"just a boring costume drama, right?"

Barry Lyndon has always seemed like such a strange choice for Stanley Kubrick after A Clockwork Orange.
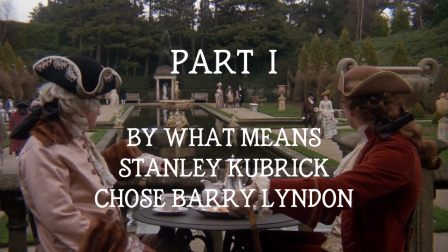To follow his dystopian X-rated treatise on free will with a slow PG costume drama?
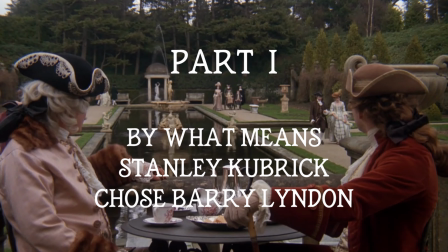But if we zoom in, we can understand a bit more of the why.
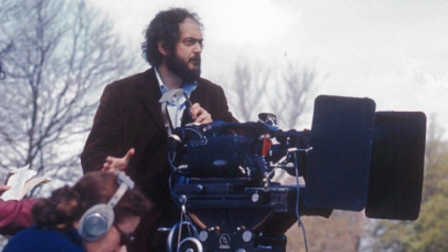I feel like I know the man after all the research I've done, so I hope you forgive me if I sometimes call him Stanley.
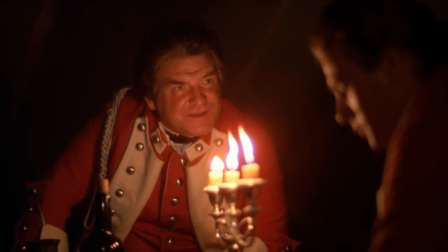So Stanley had read about new NASA camera lenses that could capture light at ultra-low levels.
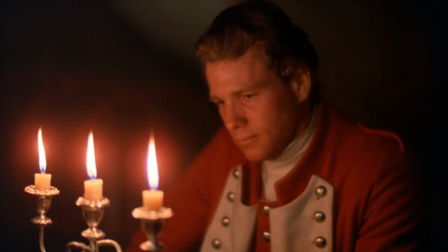Being a technophile and often looking to push the envelope of filmmaking, a story set in the 18th century would allow these lenses to shine,
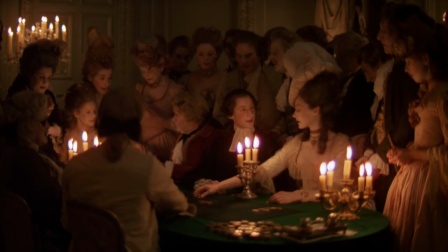no pun intended, for a period piece set before electric and gas lighting,
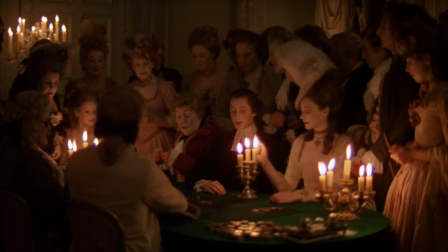enabling him to capture the sublime beauty of purely candlelit scenes.
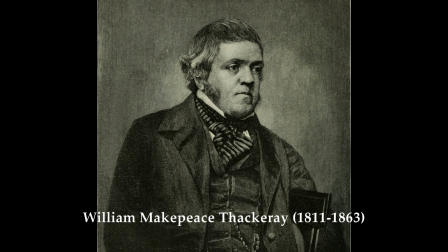Second, Stanley was a fan of William Makepeace Thackeray, the 19th century British author of Vanity Fair,
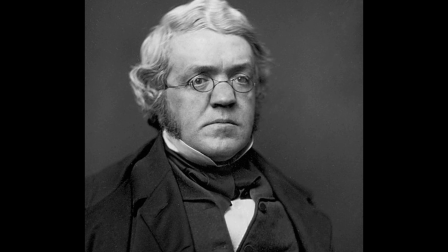and once considered making that into a movie, but decided against it for reasons I won't go into here.
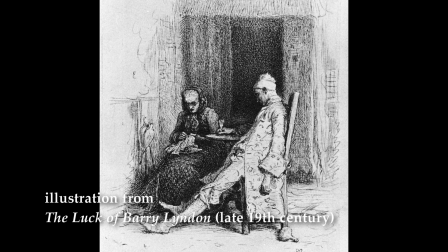Third, it would not be too out of line to call Thackeray the 19th century Kubrick, with his cynical,
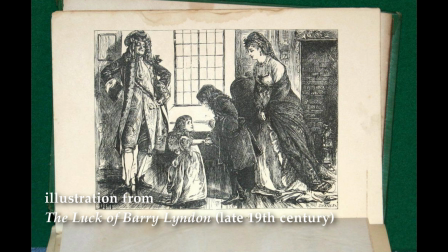skeptical view of humanity, and his penchant for satirizing and critiquing powerful people and institutions.
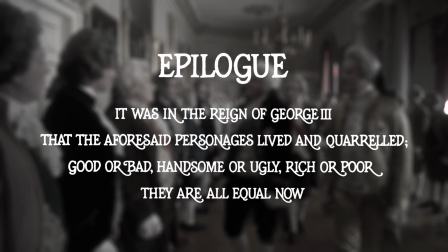This includes the movie's closing text, relegating everyone we've just seen to virtual insignificance.
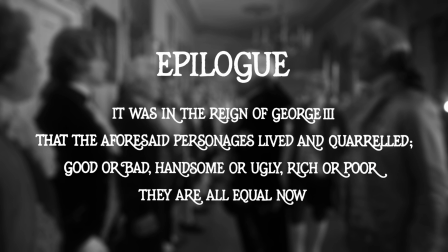It's ripped straight from the book, The Luck of Barry Lyndon, where it occurs in the very first chapter.
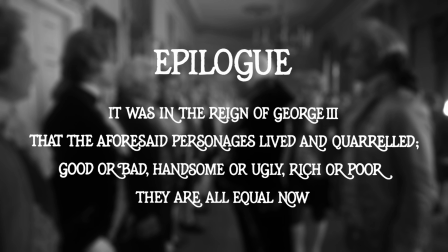Considering Stanley's placement of it at the very end, where it would have maximum impact,
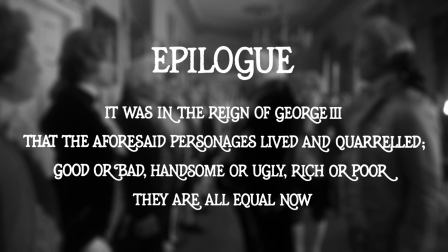I believe it was the hook that vaulted it into prime consideration to be his next movie. The fact that the book is considered the first English novel with an anti-hero was probably the cherry on top.
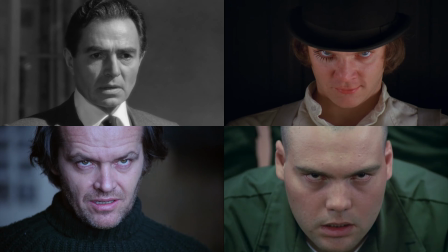Stanley had a definite affection for them.
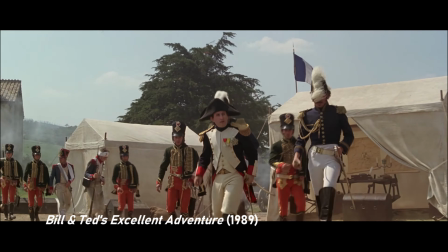Lastly, if you're watching this, you probably already know that Stanley was planning to make a Napoleon epic in the early 70s,
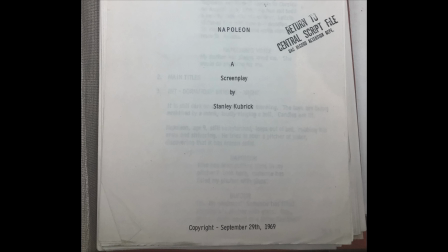but once the money disappeared, and you can find many good videos about it,
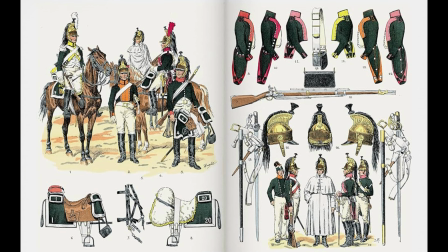he wanted a reason to reuse some of the comprehensive research he'd done on late 18th century Europe,
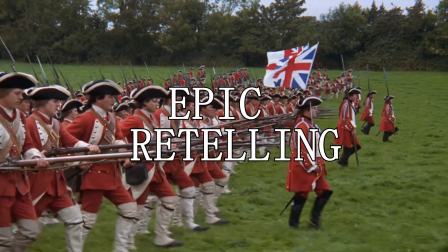and saw the irony of an epic retelling like he'd intended, but now of a consequential nobody.
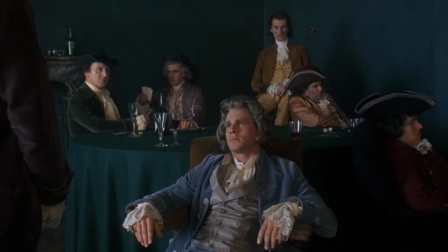And there's no way he could have not noticed how easily the story of the French emperor could map onto the protagonist of Thackeray's book.
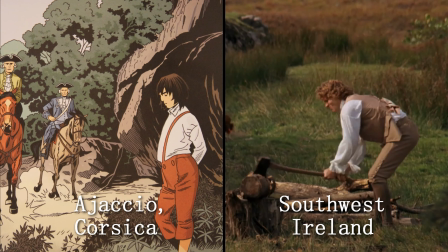Both men, somewhat lonely and impoverished, hailing from the peripheries of their kingdoms, through cunning, skill, and certainly some luck,
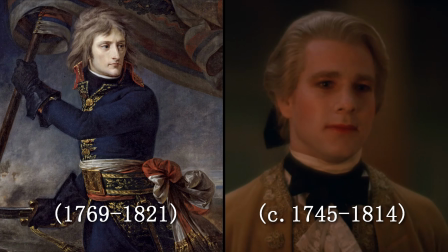meteorically ascend their societies and reach their lofty ambitions,
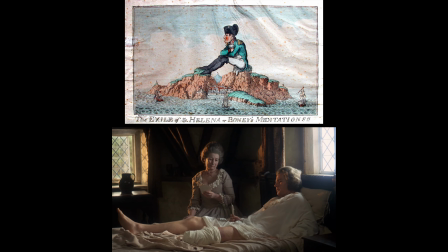only to have sudden falls and subsequent exiles after poor choices and misfortune doom them.
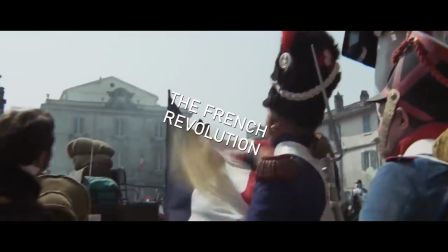There's this meat grinder in the middle, a little thing called the French Revolution, that affects their paths but in opposite ways.
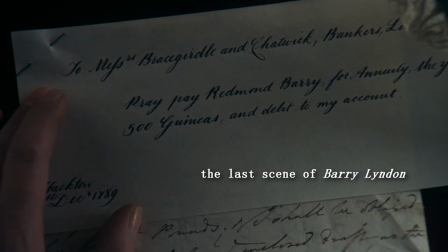Barry Lyndon could almost be seen as a prequel to the Napoleon story ending in 1789, the year the revolution kicked off,
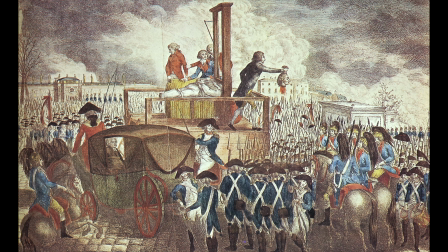which ended up destroying the world Barry sought so hard to reach, but which opened the door for the young Corsican.
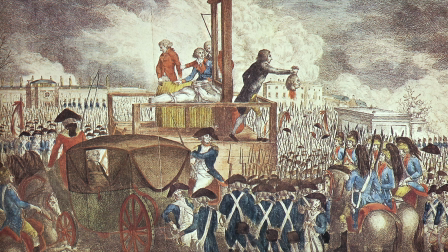It destroyed Barry's dreams, but paved the way for Napoleon's.
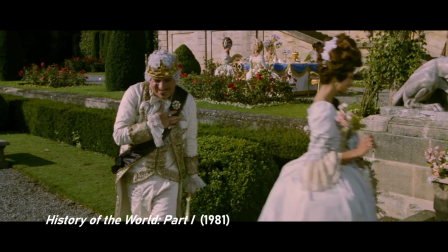It's been called the ancient regime, hereditary monarchy, with all the people being the subjects of that monarch.
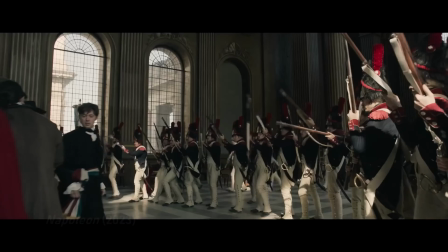It's good to be the king.
That was in essence destroyed by the revolution and Napoleon's rise to power.
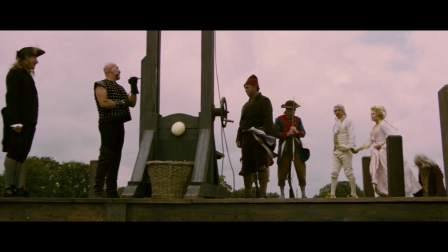Shall we vote?
Not only did the rebels execute their king and queen, but established the people as citizens of a community, not subjects.
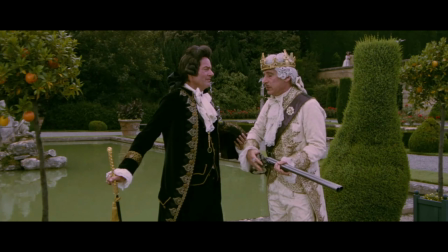They are my people. I am their sovereign. I love them. Boom!
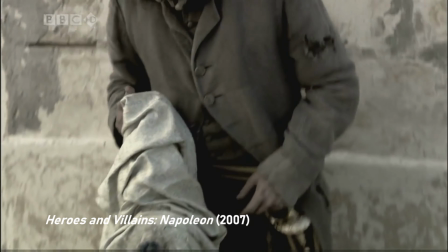And enable their next leader to come from a very non-traditional background.
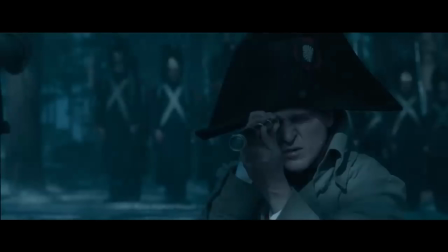There's no doubt luck was involved. He probably would have risen pretty high up in the ranks, for he was a genuine military genius.
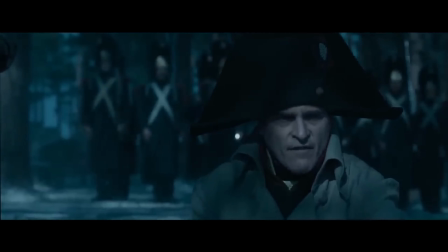Let them think they have the higher ground.
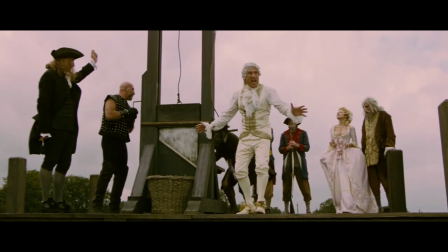But the revolution cut the head off, sometimes literally, of the French military elite, speeding the way for the 24-year-old to become a general.
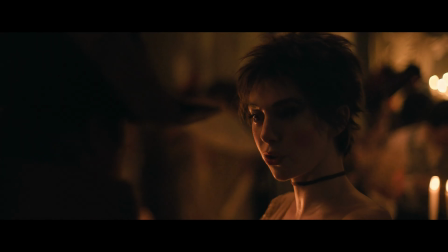He hooked up with the famous Josephine when he was looking for an experienced
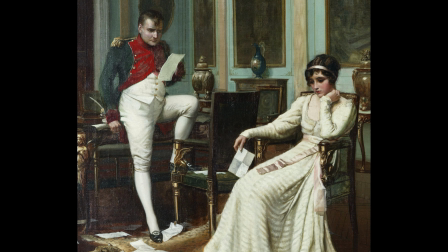aristocratic woman to smooth his ascent into the upper echelons of French society.
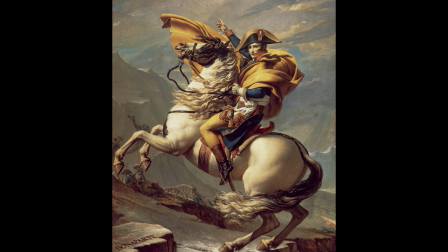By the age of 30, he'd become the most powerful man in Europe, if not the world.